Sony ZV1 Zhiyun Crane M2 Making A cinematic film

But how do you do, the YouTubers? Today I'm in at the Royal Victoria Park in Bath, in the, where is it to? The Bath Botanical Gardens. And what I'm going to do, I'm going to try a short cinematic shoot, the Sony ZV1 and the Zhiyun M2 Crane Gimbal, which I've had for a few months now. And when I first purchased these, I'd never had a gimbal before, and I did find it quite bewildering trying to do the setup and balancing. Same with the camera, there's so many settings to go through. I've got to grips on a little bit now, I'm still learning of course. So what I'm going to do now is attempt to make a short cinematic film, all shot in 120 frames per second, so I can slow the clips down to 20%.
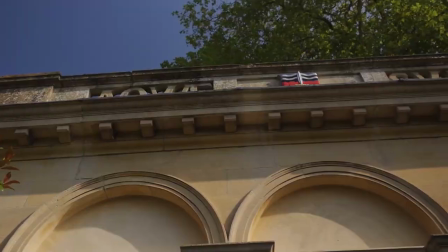[0:42]
Right, from the first shot, I've got this lovely building here. I'm going to get a shot of Michelle walking past.
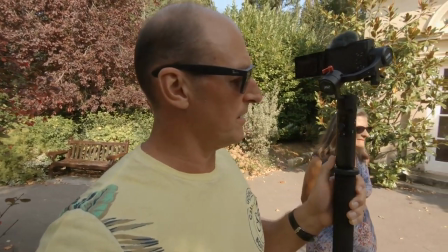[0:48]
So before I start, I'm just going to tell you, what I've got here is that attached to the gimbal is an extendable pole, carbon fibre one.
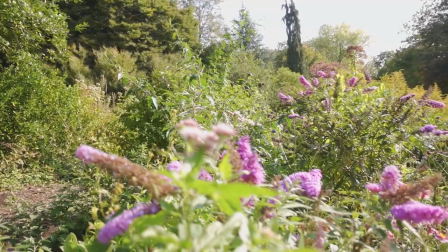[0:57]
So I'm going to try some crane shots in a minute. That'd be fun. Right, so what I'm going to do is keep the camera moving at all times.
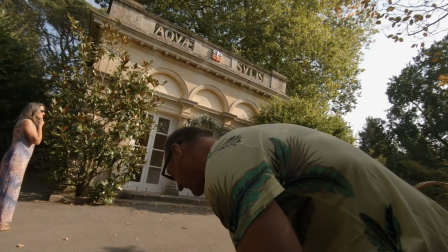[1:05]
And go.
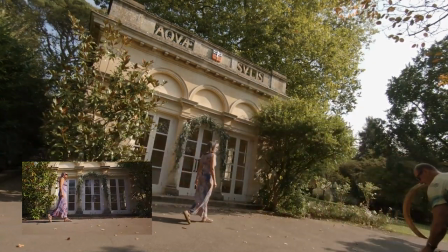Well, I found another good location just here. This little hoop thing. So what I'm going to do is get Michelle to walk through it, and I'm going to start back here. I'm going to have the camera follow, going through these leaves. What I like is as I'm pushing forward, so I have lots of things close to the camera, it just looks more nicer.
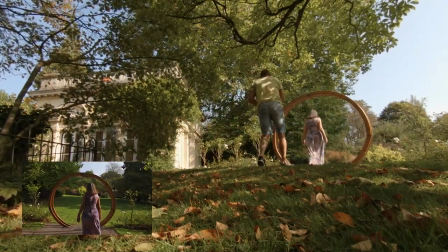Right, I found a lovely tree just here. I'm going to take a couple of B-roll shots as well. Just pushing through. That's why I got this telescopic pole. So what I'm going to do is try and push it through.
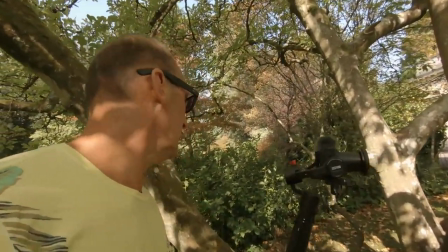[1:52]
There's like a hole in the middle. There's a few holes actually.
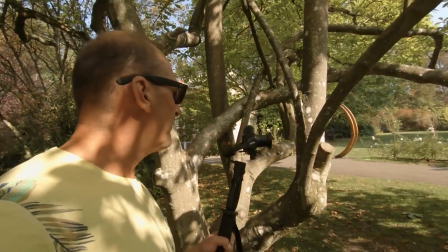[1:58]
Yeah, so I might have you walk back towards that hoop again, but you just shoot it from this angle and look going through there.
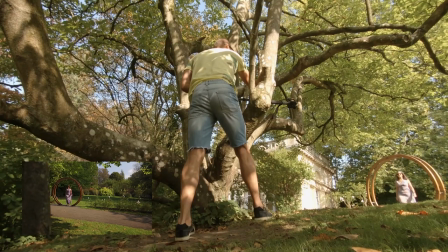[2:06]
Just keep walking towards me. Like,
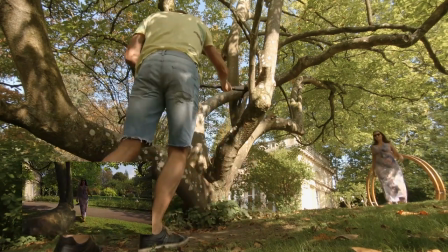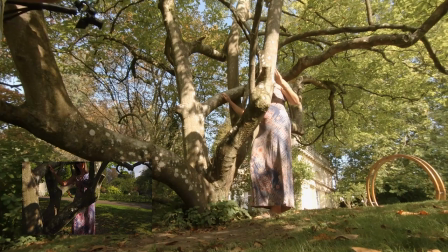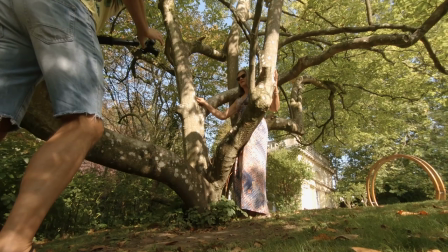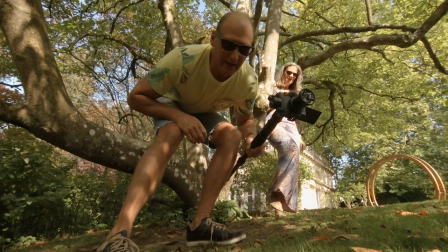[2:25]
quite tricky getting that one. I don't know if it'll work.
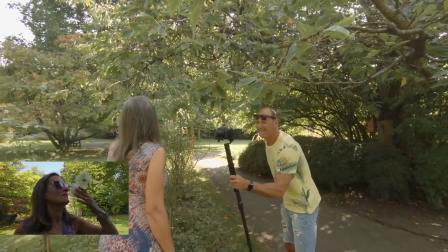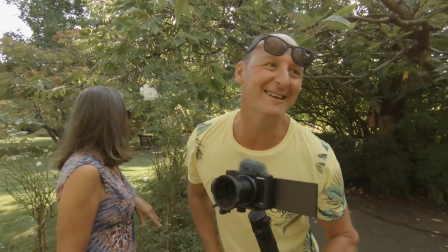[2:37]
What a complete setup, eh? Next place. Okay, for this shot, I'm going to do a pullback through these branches.
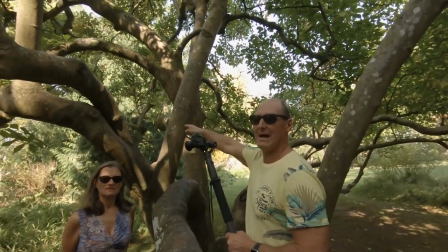[2:45]
If you look here. So I'm going to start off in the gap through there. And then I've got that framed.
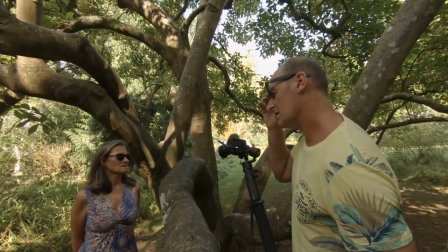[2:53]
So I can see you.
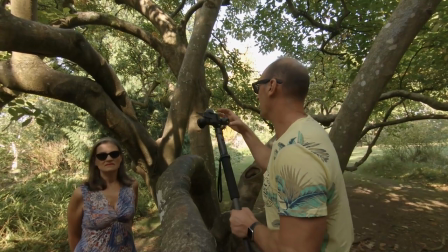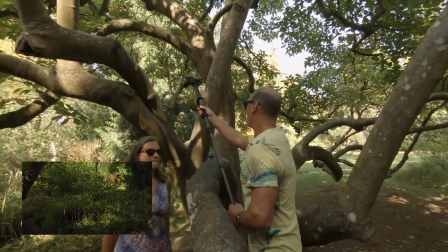[3:00]
There. So I'm going to poke that through there.
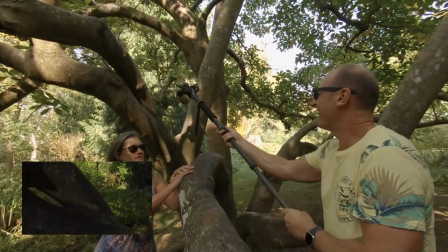[3:07]
And then
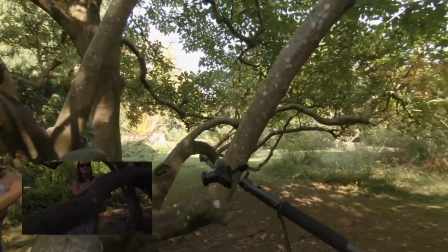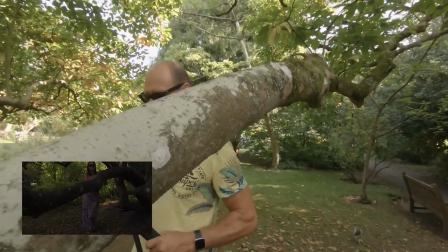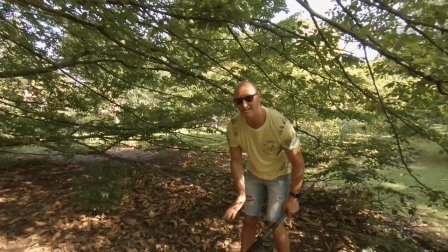[3:17]
right. For this shot, I'm just going to try going as low as I can to the floor and then just lift up to reveal this lovely tree.
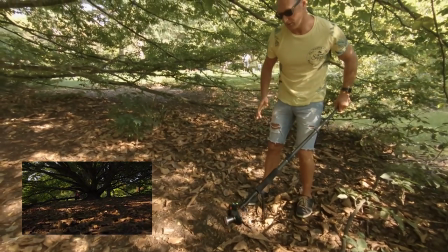[3:26]
I'm going to make sure that I can walk slightly faster than normal, because remember I'm slowing the picture down 20%.
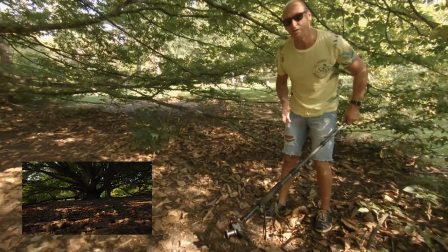[3:32]
So if I walk normal speed, slow that down to 20%, it'd be like I'm hardly moving. Right, here we go.
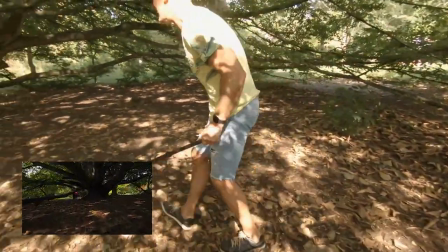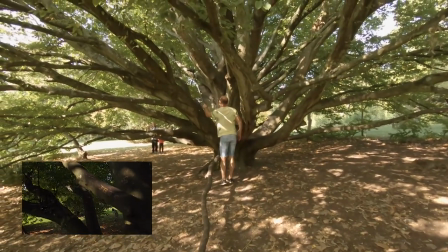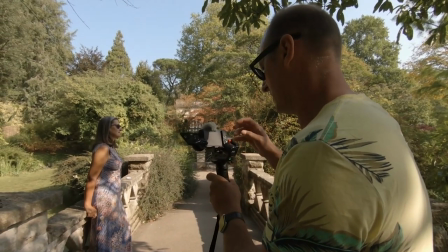[3:48]
So now, I'm going to sweep past. Recording?
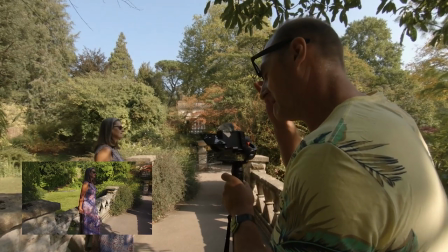[3:54]
Yes.
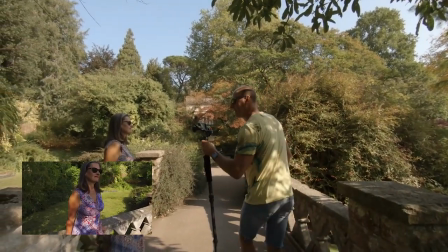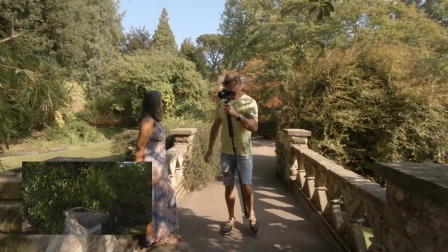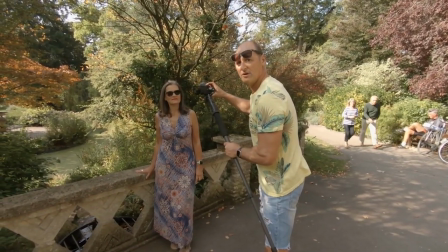[4:05]
Okay, final shot. I'm just going to slowly move backwards.